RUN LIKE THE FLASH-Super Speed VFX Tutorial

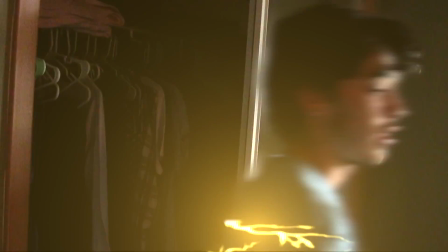(0:00)
Hey, what's up? Today I'm going to be showing you guys how to do this super speed effect that we did in our latest video.
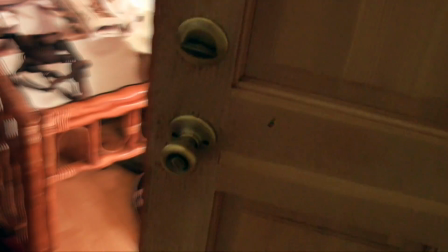(0:04)
It's relatively simple and easy to do, but it ended up looking pretty good, so I'm excited about this.
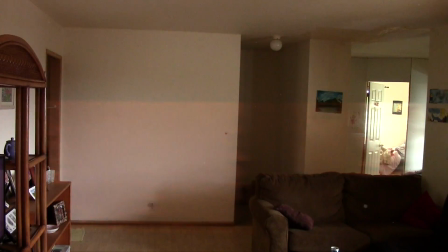(0:09)
So we're going to be doing this shot here where he runs through the hallway because it's relatively simple and it doesn't require a lot of extraneous other effects besides the super speed itself. So let's get started. So the first thing you're going to do is make some custom assets, and basically what these are little bursts of lightning that you're going to use to create the lightning trails that are coming out behind the flash. And so what these are essentially still pictures of lightning, one right after the other, that are lined up to look like a single burst of lightning. So it's essentially a bolt of lightning that lasts about 5 frames. If you have a lightning generator in your software, I would suggest using that instead of doing the way I did it.
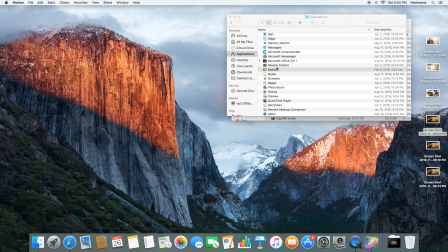(0:46)
I just got images off of the internet and kind of augmented them, but it would probably be faster and probably look a lot better if you used a lightning generator.
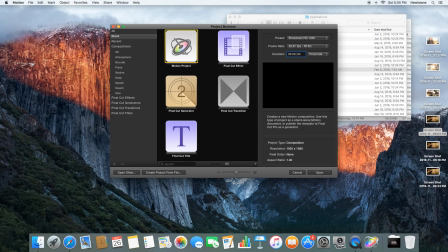(0:54)
Motion, as far as I know, doesn't have one, so I had to do it this way, but if you have that option, you should probably take it.
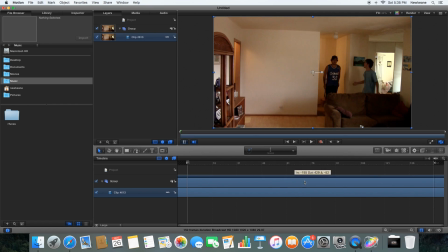(1:00)
So we're going to import our footage, which is just Brandon running across the hallway in his house as fast as he can.
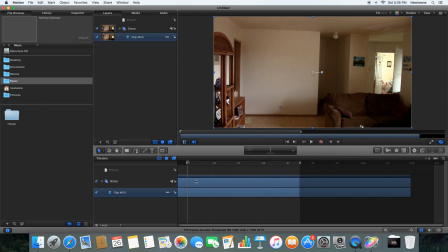(1:08)
We're going to trim the ends, so it's just, first we're going to take the piece where Brandon is running across the hallway,
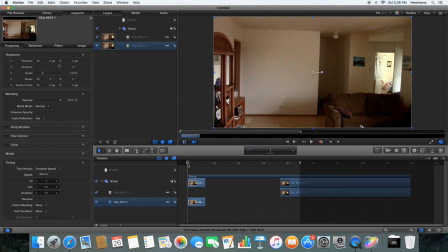(1:15)
and trim the ends, and we're going to speed it up. We're going to want a little bit where he's not in the hallway so we have time for the speed trail to dissipate, and also so we can use it as a clean plate. But the part where he is running across the hallway, we're going to speed up to about 400%. So he's just going across like a flash.
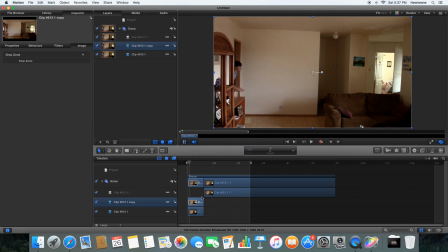(1:31)
So just do that until it looks good, mess around with it, eyeball it, and then we're going to duplicate his layer. We're going to add a directional blur, and we're going to mask him out of the layer. And this is going to do 2 functions.
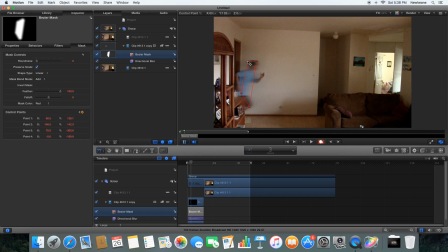(1:44)
First of all, it's going to mask the blur so that the blur is only on top of him, and second of all, it's going to create a mask around him so when we add the speed trail, we have something to isolate him from the speed trail with, because the speed trail is going to be colorful and blurry, and we don't want that.
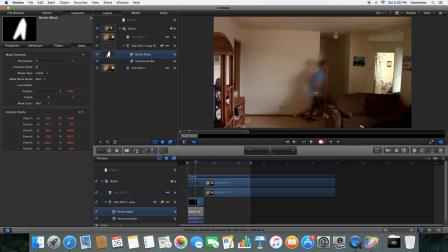(1:58)
We want it to look like he's going over it so that it looks like it's coming out of his back. So don't worry about getting this blur on the couch, because we're also going to be masking that couch and everything that's in front out so that we don't get the speed trail on that either. So right now this looks pretty good. If you're just going to do a basic super speed effect, that would work for it.
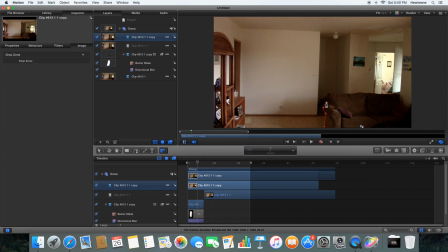(2:16)
So we're going to duplicate the clean plate. We're going to push it back till it's over everything, and we're going to mask the couch and the wall and the shelf out. And this will first of all make it so that the blur goes behind the couch, so it integrates him into the scene,
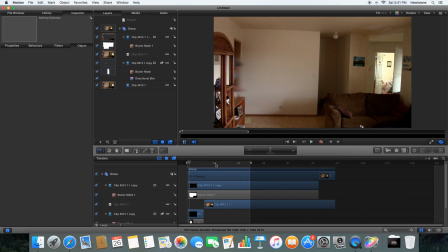(2:33)
and second of all, when we add our energy trail coming out behind him, it won't go in front of the couch. So double duty. So we're going to duplicate the clean plate again.
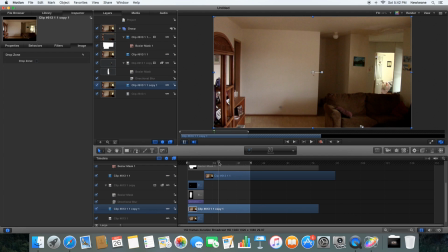(2:48)
We're going to put it under his layer, under the blur layer, but over the main background layer.
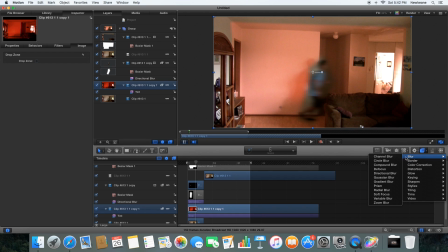(2:55)
We're going to tint it red, so as you can see, it's behind that couch. We're going to put it in add mode. We're going to put a directional blur. We're going to crank that up pretty high, and we're going to add an underwater effect. And we're going to decrease the size and put it under the directional blur.
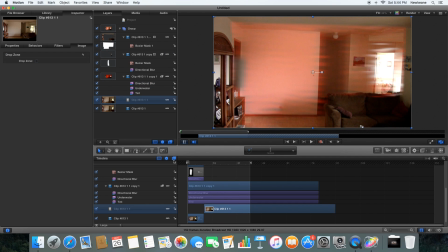(3:11)
So that looks pretty good. So then we're going to basically mask this red blob so that it's following him and it looks like it's coming out of his
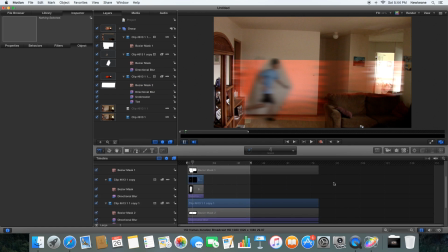(3:22)
back. So first we're going to make a big mask so that we know sort of where it's going, so that it's like skimming along the top of his head and following his feet. Then we're going to start refining the blur mask
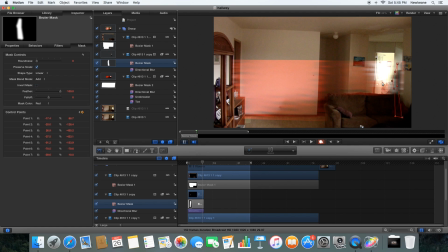(3:35)
so that it's hugging to Brandon a bit more and it's not this weird blob. Just to feather a little bit and refine the couch mask. I don't label anything because I'm lazy, but you probably should.
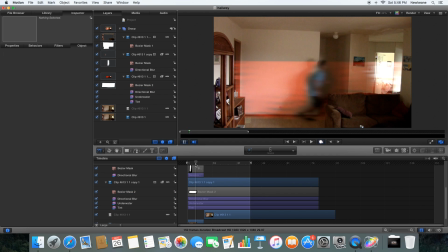(3:54)
Just fix some of that.
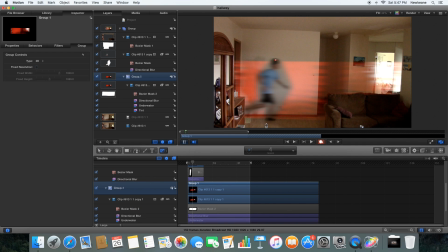(3:56)
So then we're going to put our speed trail into a new group by itself, and so then we can mask that group, because masks work very weird in motion.
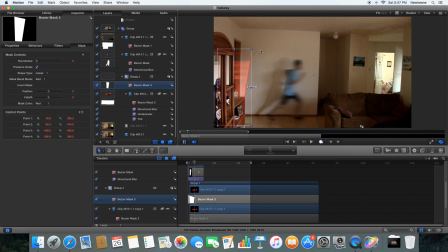(4:05)
So we're going to keyframe this mask so that it follows Brandon
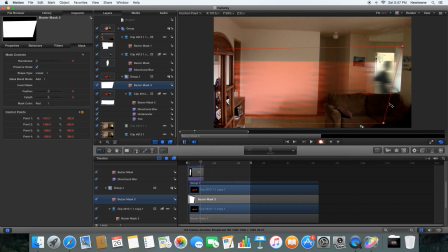(4:11)
across the screen, so it looks like the speed trail is coming out of him. And this would look a lot more effective if he were actually wearing red, but whatever.
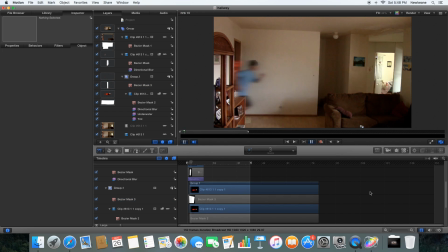(4:20)
So we feather that, so that looks pretty good.
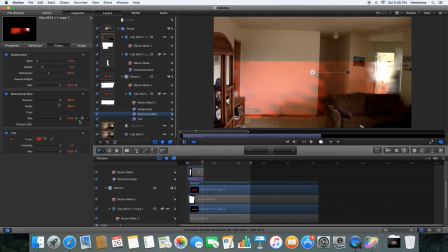(4:25)
Then we're going to play with the settings a bit. I tried putting the underwater effect on top, didn't really work. So we're going to set some keyframes and basically make it so that these effects all keyframe out after he leaves the scene, and do the same thing to the opacity of the layer. So he runs out of the scene, he leaves this trail behind him, and then the trail dissipates pretty quickly.
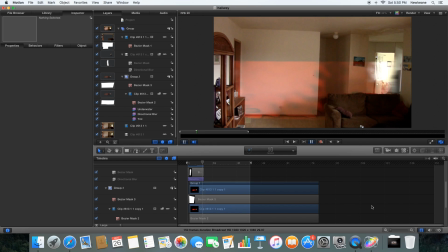(4:44)
So that looks pretty good so far. Just rushing across the scene there. Put the directional blur back on top because it looked dumb with the underwater on top.
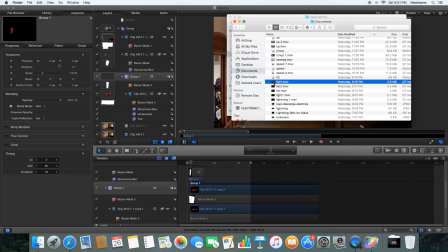(4:54)
And there we go. So then we're going to bring in our first little lightning stock footage video.
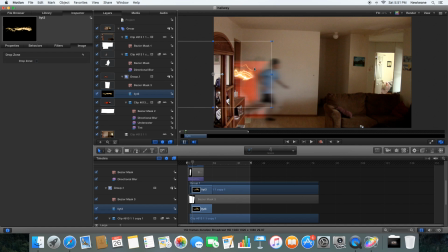(4:58)
We're going to put it in the same group as the speed trail, and we're going to put it in add mode and shrink it down. And basically what we're doing is we're having these things come off of him but stay in the same place. So it looks like he's leaving behind this trail of lightning.
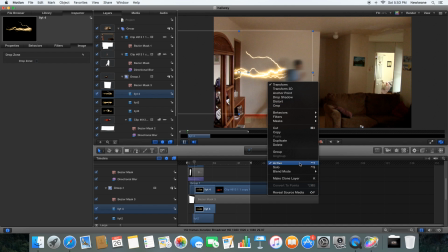(5:15)
So in the show it sort of looks like it's shooting out of him and being kind of dragged behind him, and I didn't really like the way that
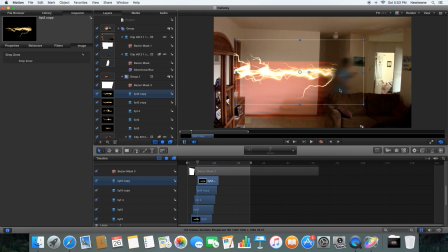(5:21)
looked. In the comics I always got the impression that he's more leaving behind this trail of lightning. So basically we're going to copy paste these little lightning videos, and so it makes this sort of trail of lightning behind him that dissipates after he leaves in the same way that the speed trail dissipates. So sort of flip these upside down and kind of
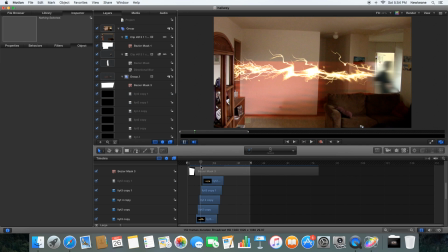(5:43)
mess with them so that there's a little bit of variation. Another thing we can do is go to a point where the speed trail is already established and add more of these lightning assets to sort of buff out the speed trail and make it last a little bit longer so it doesn't dissipate so quickly, and so it's a bit more random,
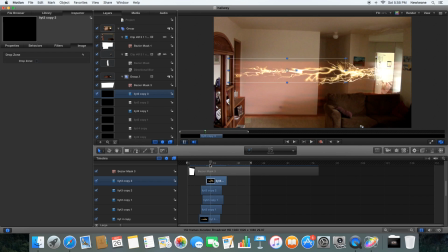(5:58)
so that like after he leaves there's sort of a couple more crackles of lightning. So just sort of copy paste and then move those backwards, so it's a bit more of a solid trail. And then we're going to make a second lightning trail coming off of his feet.
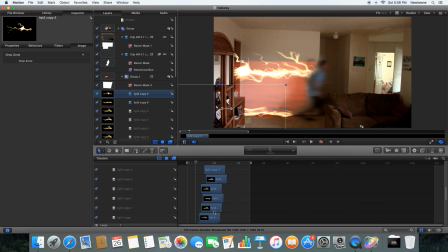(6:12)
So same thing, we just go forward each frame, we add another lightning, go to the next frame, add another lightning, go to the next frame, add another lightning. Super simple stuff. Yeah, it looks pretty good. So this effect is starting to come together. We've got the trail, it looks very comic booky.
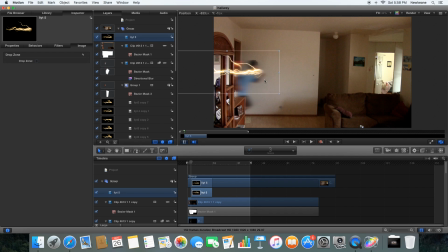(6:30)
We're going to add more lightning, except this time above everything, and we're going to have it coming off of his hands, so that way that all the lightning isn't just behind him, it's also interacting with him, and it looks like it's coming off of him.
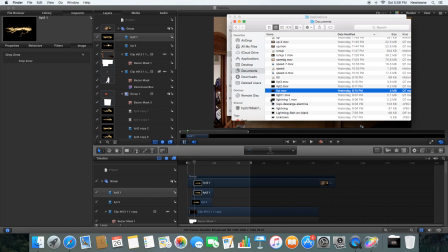(6:41)
So we're basically going to go forward each frame, and we're going to add a little lightning to wherever his hand is.
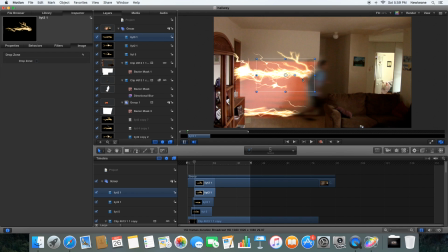(6:49)
And because he's moving so quickly, we don't really need to keyframe these or have them follow him, because speed.
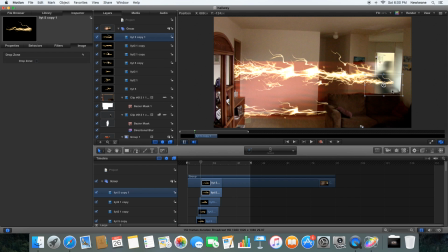(6:59)
That's the nice thing about doing super speed effects, is that you don't really have to do a lot of animation. You're just kind of giving an impression of something.
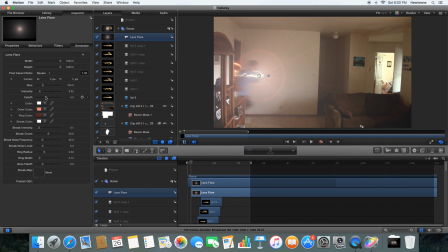(7:08)
So that's nice. So I'm going to add a lens flare. We're going to adjust the color of the lens flare, and we're basically going to keyframe it so that it follows this lightning that's coming off of his hand,
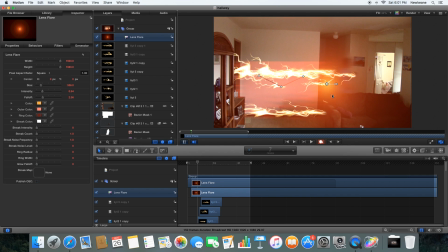(7:18)
just to sort of give a consistent motion to his motion.
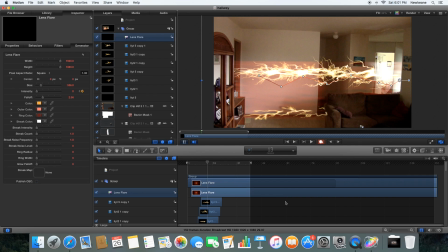(7:25)
And the moment he leaves, we're going to turn this lens flare off.
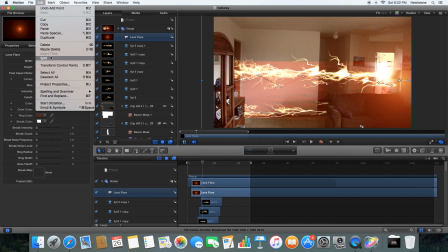(7:31)
This also will kind of blend him with the rest of the scene, so it doesn't just look like he's entirely behind the couch.
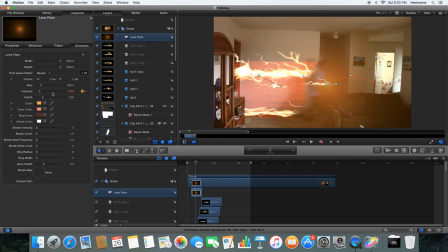(7:37)
There's some light spill in front of the couch. We're going to kind of tone that down a bit because it's a little too bright, and looks pretty good.
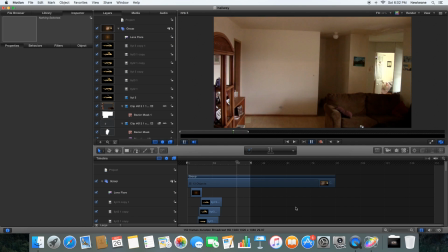(7:44)
Looks pretty good so far.
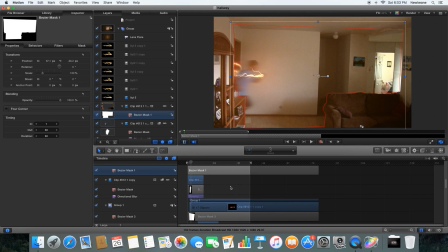(7:48)
So then what we're going to do is we're going to find this background plate that's behind the mask,
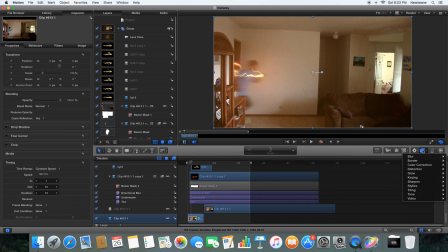(7:56)
that one there. And what we're going to do is we're going to add a tint. We're going to tint it yellow, and we're going to add a levels, and we're going to kind of brighten it up a bit.
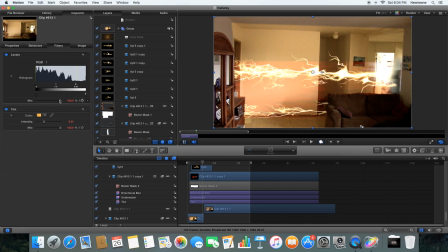(8:06)
And that way it looks like he's affecting the scene. And so we're going to keyframe that so that it gets brighter as he runs through.
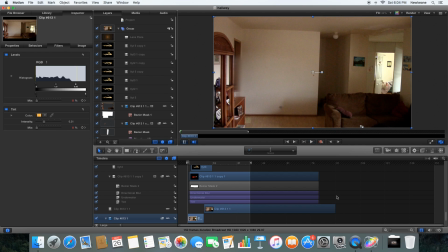(8:13)
So it looks like he's lighting the room up a little bit.